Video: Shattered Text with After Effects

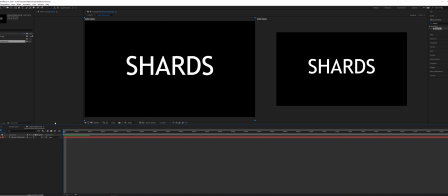(8:06)
So we can see that it's still starting at the beginning, but if we go back to the comp,
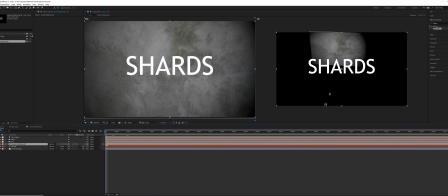(8:11)
we can change the position at which the composition starts. So now all we have to do, click the U key to display the keyframes on the shards text, and then just position that right over where the other text lands. So as soon as the other text lands, then it will shatter.
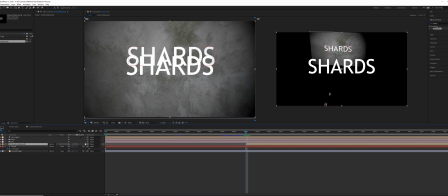(8:29)
Now this comp that we made is not in 3D, so we do have to click the 3D button and then it will line up perfectly. So this one's going to hit the ground and then this one is going to shatter immediately. Okay, so let's toggle the keyframes here.
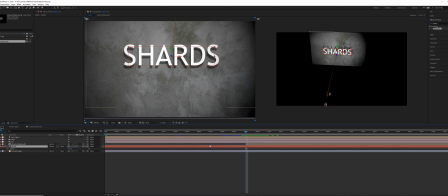(8:43)
On the original shards object that's falling, click the T key, and on the frame before it hits, that's going to be the last frame that is visible. So on, for me, frame 59, click the stopwatch for opacity, step forward one frame, and then set it to zero.
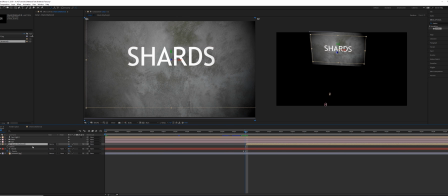(8:59)
And then we're going to click T on the composition for the shattered text object. And then on frame 60, that's going to be on. Step backwards one frame, set that to zero. So now if we toggle between these, we get a perfect shatter.
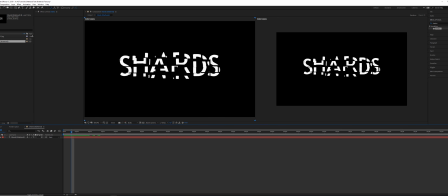(9:15)
Okay. So now we need to control the shatter because right now it looks like brick, but it's not really the aesthetics I'm going for.
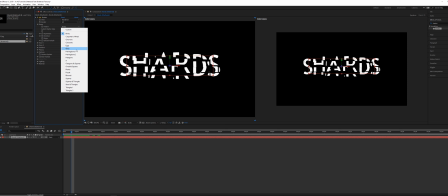(9:22)
So if we go into the shape, the pattern, and then change that to glass. This is going to be a little bit more interesting.
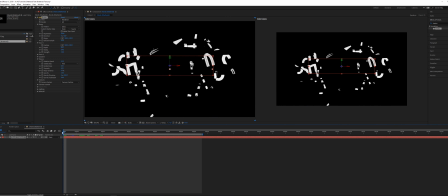(9:28)
Okay, so with glass is going to give us a little bit more of an interesting look because I want it to look kind of shattered.
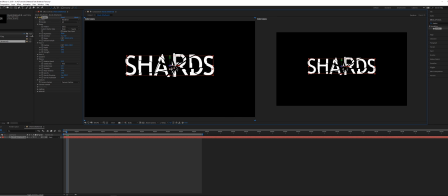(9:35)
And you get this little target, and this target allows you to position where the center of the crack starts, where the shatter starts. So position this in such a way that you can still read the text because the shatter is supposed to just be like a stylized text in this case.
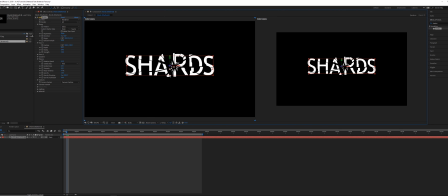(9:51)
You should still be able to read it since it's supposed to be a logo or something like that. And then the next problem is though, It looks fine on the first frame, and then the second frame, it gets a little bit too much, and then from there it just continues to go forever.
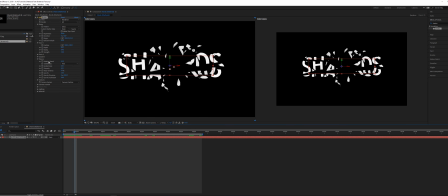(10:03)
It just explodes. So we need to slow that down. So in the physics tab here, we're going to turn off gravity to set that to zero. And then we're also going to have to play around with the strength. Maybe a strength of one is going to be a little bit more appropriate for us. Just play that, and you can see that's going to be a lot slower, but still it's going to keep on going and going and going.
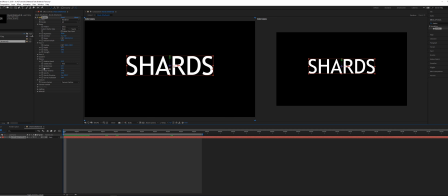(10:23)
So the way we can control how far those pieces go is with this viscosity control. So right away, the viscosity of 0.1 is going to allow these pieces to fly off quite quickly. So maybe just go in a couple of frames, set the viscosity at 0.1, and then maybe one frame later, set that to be
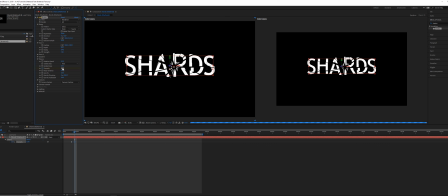(10:43)
a viscosity of around 0.8. That's really going to slow down how far those pieces can move. Maybe just pull both of these keyframes back one. Otherwise, it's going to get out of control really fast. And then we can set the viscosity down to about 0.3 or so.
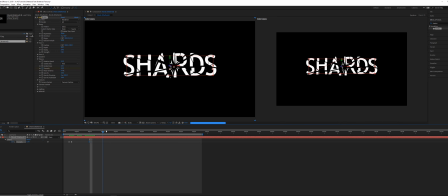(11:02)
So it's going to shatter and then slow and slow and slow down. And pull this over. Maybe a viscosity of around 0.9 would be a little bit better. All of these settings here are going to depend on the size of your text and how large the text is,
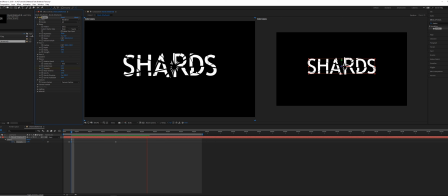(11:22)
like the font size and the scale and how close your camera is and all sorts of things like comp size and things like that. So you're going to have to play around with it, but something kind of like this is going to produce a reasonable result.
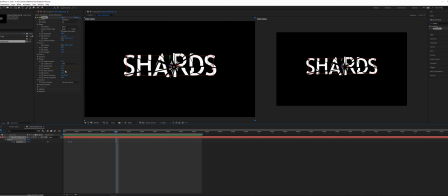(11:35)
If you want a little bit more motion though, then take the viscosity, maybe lower it back down to 0.1 and then pull it closer. So those pieces can continue to fly out for a little bit longer and then slow down.
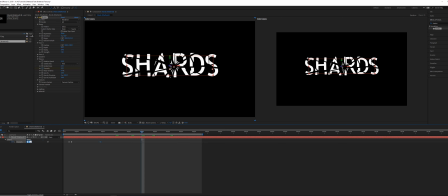(11:51)
Maybe by the end here at frame 30, then the viscosity goes higher, maybe at 0.5 again. So we don't want the pieces to stop suddenly, but we do want them to slow down. So something like that's pretty reasonable. You can play around with that for a long time, but here I have two frames. Viscosity is animated then at 0.1.